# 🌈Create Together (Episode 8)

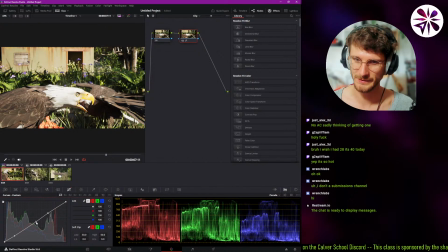[18:04]
So let's see if that works. Yeah, a bit more condensed in that area.
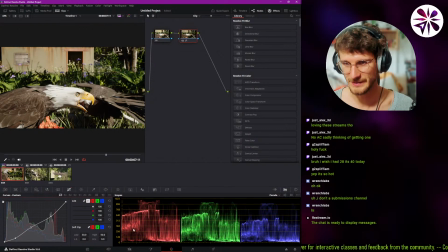[18:23]
Yeah, I guess kind of like that. So what we kind of can see here, this is representing basically the left to the right of the image, right? So what we have on the left side is the left side in the image, and we can kind of make out the eagle here, I think.
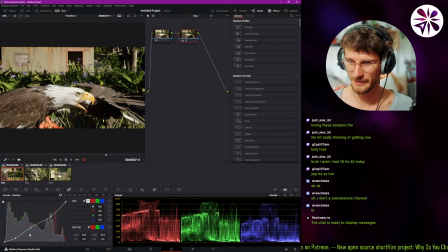[18:39]
So this white should be this part of the eagle here. It's like really bright, and I want to kind of like get that into a more like mid-ground of the brightness. Let's see.
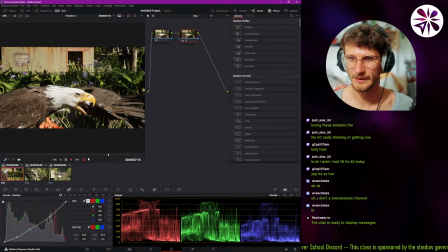[18:57]
Yeah, a little bit like this, I guess. Let's see. Yeah, definitely feels a bit more balanced to me right now. Yeah, I think that's cool. Something we should also do is
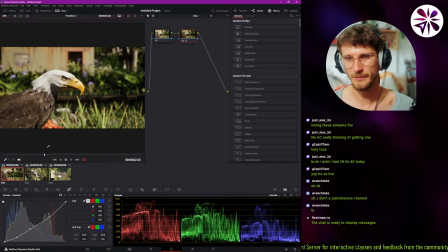[19:14]
I mean, because of the depth of field, we already have a lot of focus on the bird, but I actually want to try out to like darken the background a little bit more. Let's see what that looks like. We can do that with the magic mask pretty easily, so I'll just create a new node here.
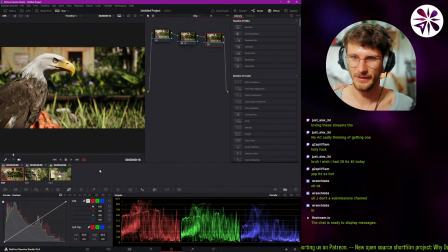[19:29]
I guess I'll do it after our initial correction. And then I'm going to go into the object mask, magic mask tab here, and just draw over the eagle. Let's see the overlay. Wait, no, the overlay was this button here. Yeah, okay.
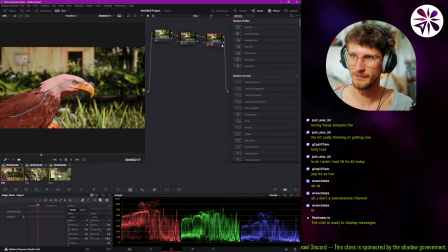[19:50]
What I like to do to really check if the selection is correct, I like to plug the alpha, the mask output, into the color output.
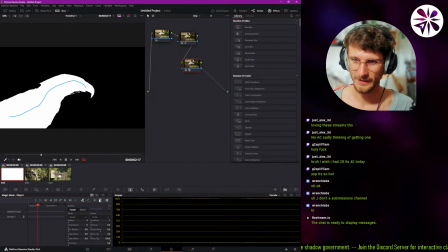[19:58]
And then we see like a black and white representation. So that way it's a bit easier to like see if we really selected what we want. I guess there's a little space here. Ah, that's maybe too much.
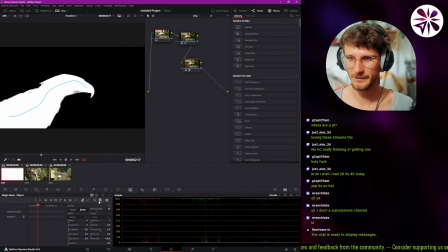[20:11]
Let's just go with the better quality. Yeah, better looks correct. Okay, and then we can track backwards and forwards with this button.
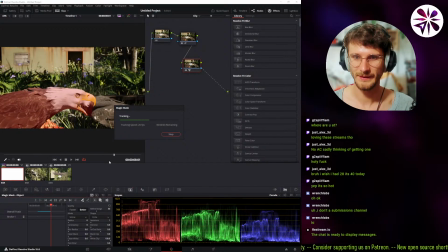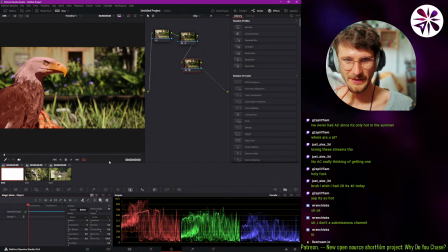[20:25]
Just Alex says, no AC sadly, thinking of getting one. Loving these streams though. Ah, thanks man. But yeah, no AC. So how hot is it like inside of your home? Is it actually 40 degrees inside of your house? That's really hot.
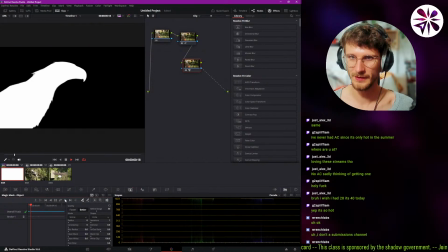[20:44]
Right, that should be fine now. Yeah, the mask looks really good.
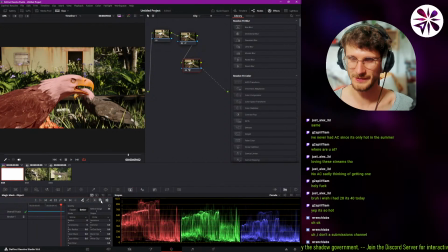[20:50]
Oh, there's a little bit of the other bird in there, but it should be fine for now. Let's connect the color output again. And then we can, first of all, invert the mask.
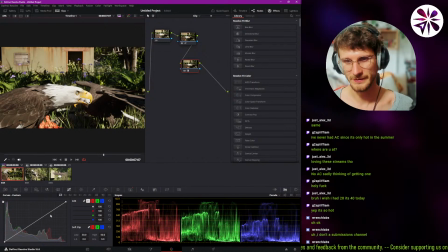[21:03]
So whatever we do, it's applied to the background. So let's try to like make the background a bit darker. Just like maybe a little more stylized. Let's see.
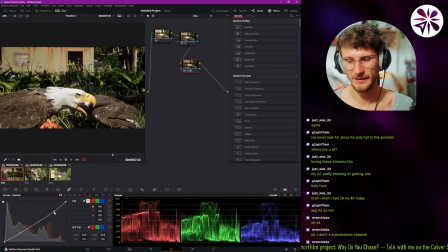[21:22]
Because I don't want it to like feel too dark because it's still sunlight, right? Let's see. And it definitely helps to make the eagle pop out more.
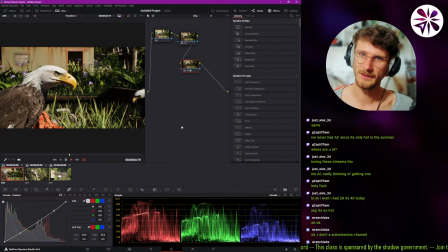[21:38]
Yeah, definitely. I'll keep it for now. Yeah, I'll keep it for now. Alright. And then let's try some actual color correction.
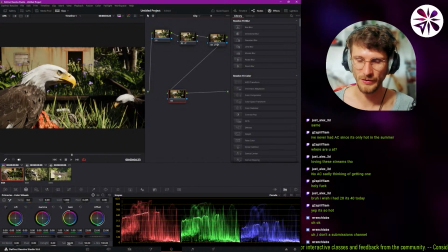[21:51]
Let's see what happens now. If we do some saturation and some hue shifts and stuff like that. I personally like to have a little bit more saturation, but I feel like a lot of times I get the feedback that my color grading is too colorful.
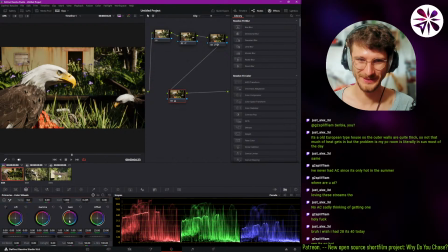[22:09]
So yeah, it happens sometimes.